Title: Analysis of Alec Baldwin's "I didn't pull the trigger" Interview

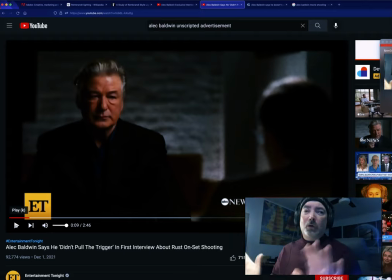Cymbal go back to Alex. So this is a totally different lighting. Totally different post-production setup. To pull up your heartstrings to get you to want to watch the interview. So this is what they put out there to promote it. To pull up your heartstrings. My favorite Alex Baldwin who's been on Saturday Night Live and knows Paul McCartney.
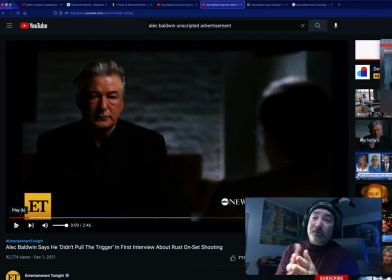Oh, he's such a good man, because they know that most of you don't know. They know that this will pull at your heartstrings. And if there's ever a jury trial, it's going to be almost impossible, almost impossible to convict this man.
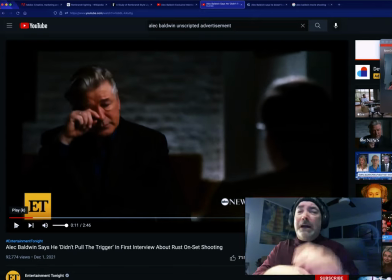Emotional Alec Baldwin.
Oh, he wipes away a tear.
The emotional Alec Baldwin.
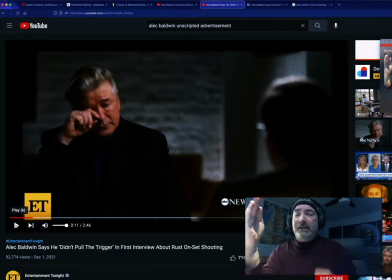It's all edited in post. They synchronize that part.
The emotional Alec Baldwin. He wipes away a tear. Emotional Alec Baldwin.
Oh, Alec.
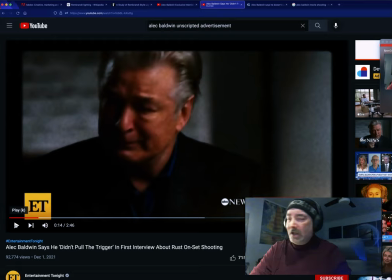Visibly shaken during an interview with ABC.
Are we really supposed to feel sorry for this schmuck? He killed a woman and shot a man. He killed somebody. He took them off the planet. Thou shalt not kill, right? He killed someone. Regardless if it was an accident or not, he took another person's life and I'm supposed to care.
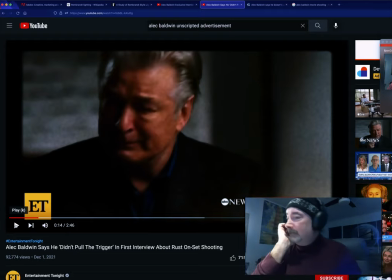Oh, my career's over, Lord.
News is George Stephanopoulos.
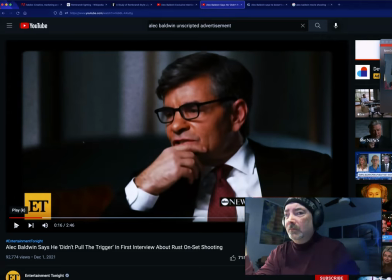The series, now look at this. This is a very Highly crafted, this is from Entertainment Tonight.
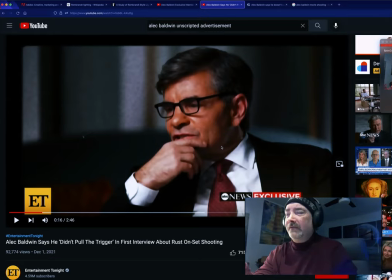This is a very highly crafted polished post-production. They've gone through with and put what's called a Lutz, which is a way of Adjusting the contrast and the colors in the film To make George, everything is grainy.
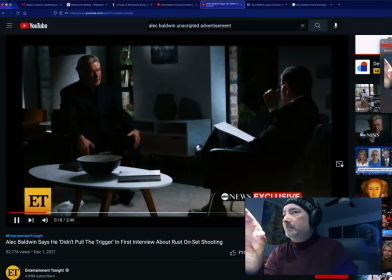When I mean grainy, see up here. their conversation will air in full on thursday grain creates a certain ambiance of seriousness like those old black white movies george george looks very serious he's looking down
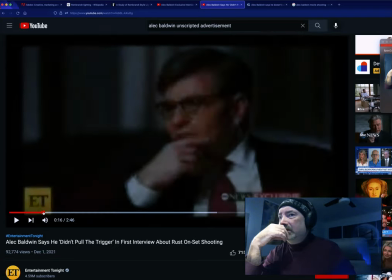where's george he's
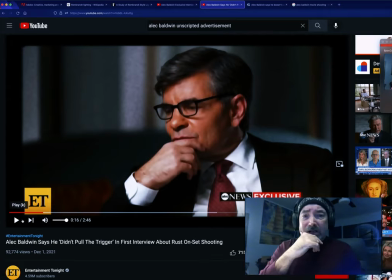looking guys he's thoughtful oh well it must have been terrible to shoot a woman to kill her um so what's your next
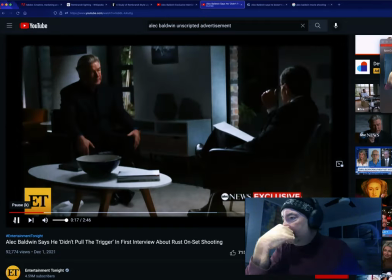movie there alec their conversation will air in full on Thursday,
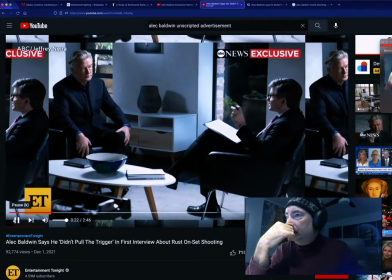December 2nd, but on Wednesday, the network released a clip of what's to come.
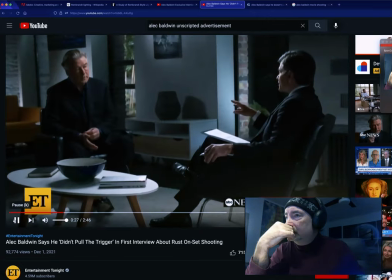You haven't said much in public since that tragic accident. Why speak out now?
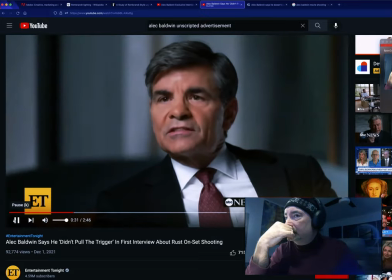I think the big question, and the one you must have asked yourself a thousand times, how could this have happened?
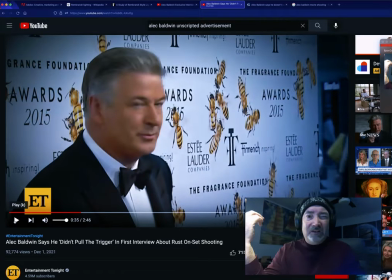It's the actor's...
It happened because he's an idiot. This is a man who was an idiot. He doesn't know guns. He doesn't understand guns. Even though he's in a movie, a Western that deals with, I think they have Colt 45s on the set or something like that.
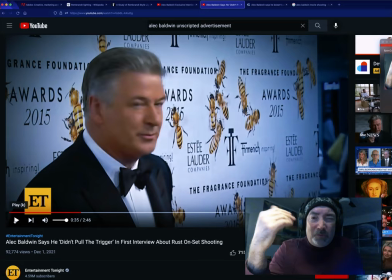This is a man who is an actor. This is exactly why we shouldn't follow the lead of these idiot actors. This is exactly why. He is the epitome of schmuckdom. And this is who is standing on the screen and on the stages and in the rock bands and all of them.
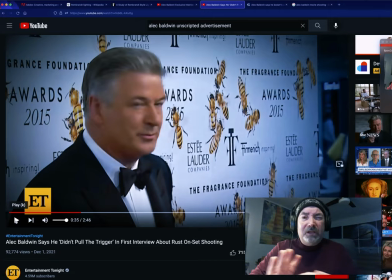You shouldn't listen to any of these people. They're just, they're blithering idiots. They know how to go, to be or not to be. That is the question. And everyone's like, oh, genius. Genius. Oh, my God.
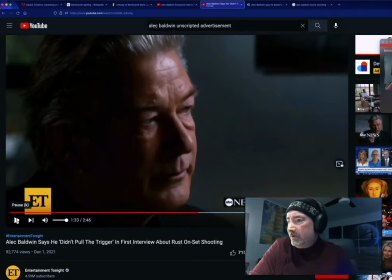Would you bear my children? See if there's any more music. Yeah.
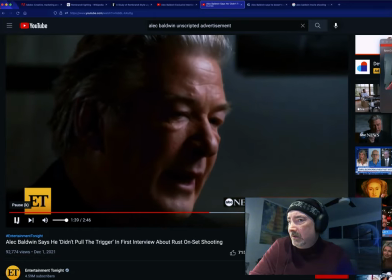Because I think back. And I think...
He thinks back. He's being thoughtful. He's looking down. See, these guys are all coached.
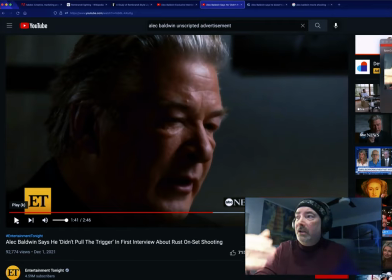George Stephanopoulos is coached. Alec Baldwin is coached. They have acting coaches. They all have these coaches. They tell them how to look. How to look sincere. Put your hand in your chin and look down. Well, I think as I didn't pull the trigger and the bullet went through her, I was like, oh my, was that a popcorn popping?
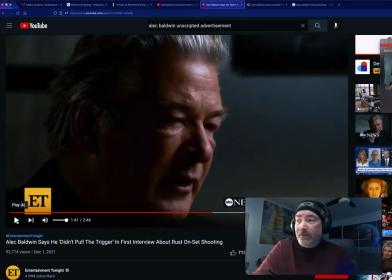You know, uh, you know when you fired a gun. I mean, if it was a Colt .45 she got shot with, that's... That thing kicks like a mule, I'm pretty sure.
Think of what could I have done?
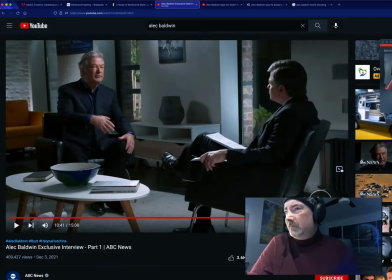Tight shot. Dramatic lighting. Done. Now here's another shot, brightly lit. They've changed the light and they changed the camera angle.